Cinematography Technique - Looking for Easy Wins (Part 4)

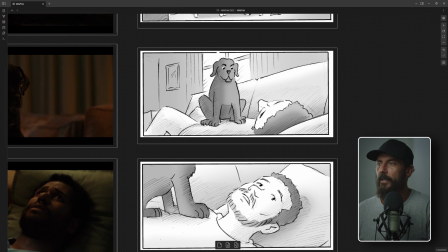(4:10)
They're sad because they think this setup is going to take 4 hours, and this is the first AD.
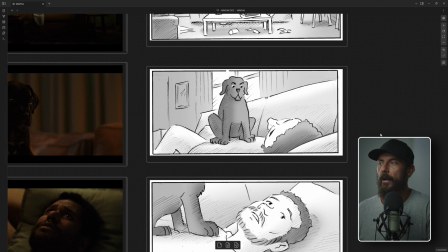(4:16)
First AD is not happy because they also think it's going to take 4 hours, and we have 55 shots to shoot in a day.
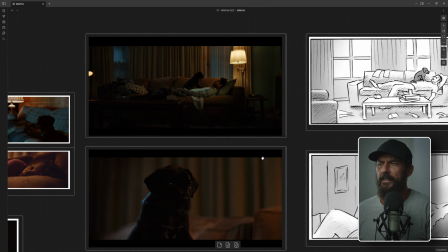(4:21)
Okay, let's go to what we actually did. If we zoom in here,
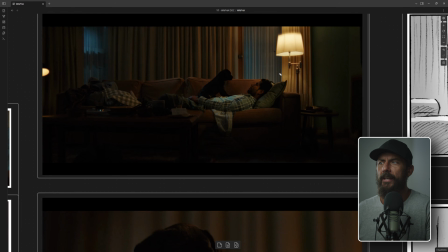(4:28)
we did a classic setup, which is, yes, we lit from a prac, standing prac. Now just remember, I don't know if you remember, actually I can show you, I think, in the location photos, right?
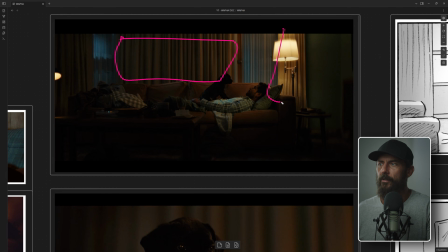(4:41)
See this big clump of curtains? And then you've got curtain over here, and then you've got curtain again over here, right? That is not an accident. We've done this on purpose. Normally you would have the curtains to like one side, okay? You'd have the curtains to one side and then this whole area would be open. If you did that, That's a huge chunk of a really dark frame that's lit up like a Christmas tree.
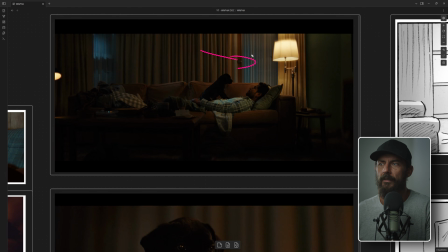(5:00)
We want tiny little areas of illumination, not tons and tons and tons of light in a very dark scene. So what do? We limit the amount that you can see outside, and then you shape what you're limiting. And you can do this with a top chop because there's just a lamp outside, right? And it's just ever so slightly hitting the shears.
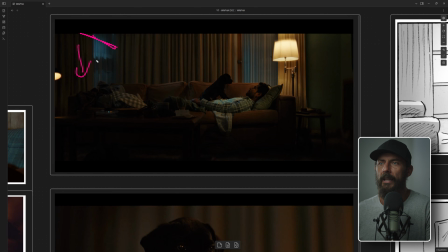(5:18)
And as they hit the shears, then you shape with, I don't know, you can mist low with the lamp, you can put a top chop in, you can, maybe it's naturally cut by the window, but you don't want the thing entirely illuminated. See how it goes? Light, then dark, then a little bit more light. That's interesting. You know what's not interesting? Like just one flat bit of level. We don't want that.
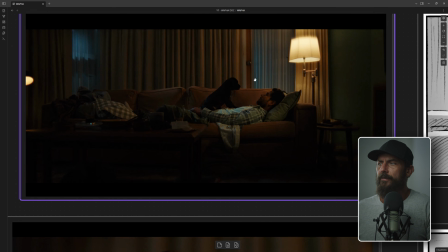(5:39)
Okay, challenge here is if we're looking at this frame, which is the widest, we're setting ourselves up pretty good with the key, right? The key is going to be, I mean, the coverage stuff is going to be super easy. It'll just be about how do we place the dog relative to the background for him to make it interesting, and the same with the gentleman.
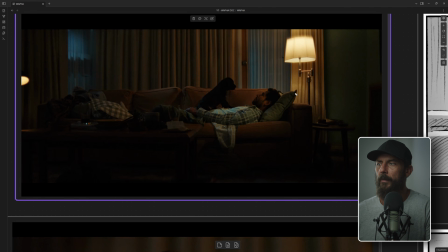(5:57)
Like how low do we come to scrape across? How much do we put back here in the background for level when we look that way? This one is super simple. In fact, this one is so simple, we kept the exact same setup as the last scene that we looked at, which is, I think I can actually go back to it in this video.
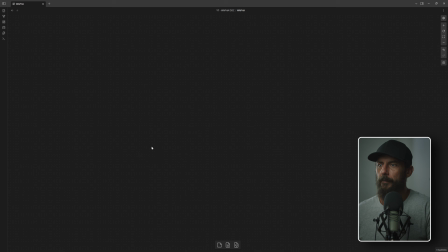(6:14)
Let's see if we scroll over here. Am I going to find it? Am I going to find it?
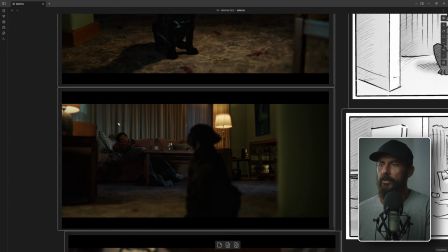(6:18)
Yeah. So it's the same setup here. We just get rid of this TV gag light, and then we adjust the levels over there.
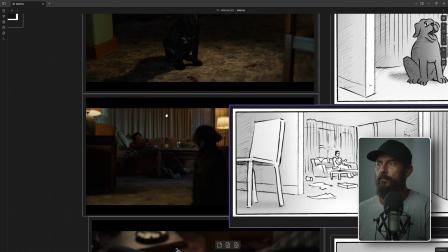(6:26)
We turn off all this prac stuff, and that gets us, oh, come on. Come on, come back.
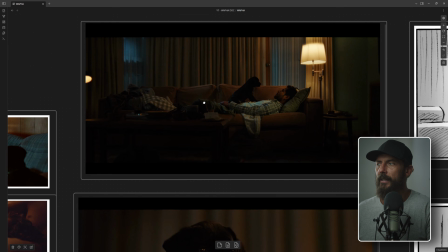(6:34)
That gets us down to this mood, okay? And again, like, what are we actually doing on the day is, well, can we push, like,
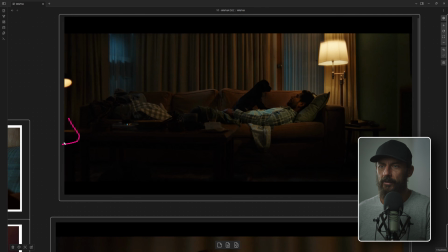(6:42)
let's just nudge this in a little bit, and then we'll push it so it just clips this corner to give us just a tiny little bit of level. And then, oh, I forgot to say, like, this is one where some people like to go one way, some people like to go another way. Generally, I would say,
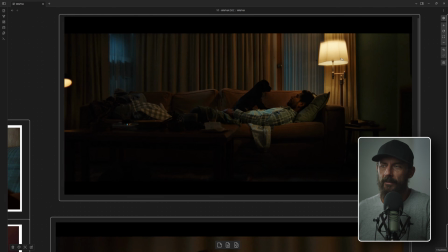(6:57)
I like to lower the ISO only because it allows me to have more level on set on the day, and it's easier then to divide values on set on the day, right? If they're not so smushed together and the set isn't like really dimly lit,
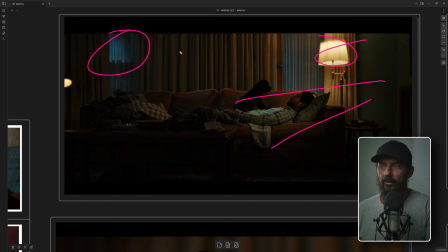(7:16)
it can be harder to get separation between pracs and moonlight and all that kind of stuff if we ramp it up a little bit and we make the chip a little bit less sensitive. Now, the old me would say, well, we want to give more to the sensor, so then it's a little bit cleaner.
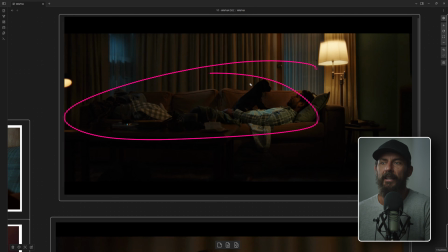(7:31)
Nobody cares about that. Like, you just make it look like you want on the day. These chips now have so much room to manipulate the image. You're nowhere near in danger. The only thing I will say this time is we did shoot ISO 400, right? Which probably means I probably have 3 stops of ND in this place, even at 400.
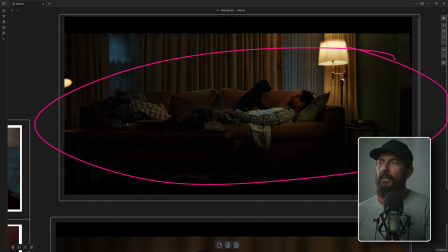(7:49)
Like, imagine a Christmas tree and then getting the Christmas tree as lit up as it is to look this darkened down. That's what I'm doing. Okay, does it make sense? Maybe not in your world, but I'm not shooting this at 1600 ISO. And I'll tell you why. Because we have this dog that is jet black, and we're just looking for a little bit of level.
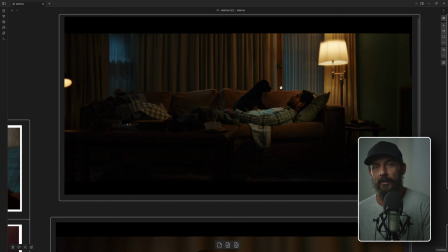(8:08)
So I would say this is the one time where you'd want to chat with the director and the post team and be like, okay, we're gonna shoot it up a little bit. We're gonna fill it in a little bit. All the ratios are gonna be there, and then you pull down to the levels that you want.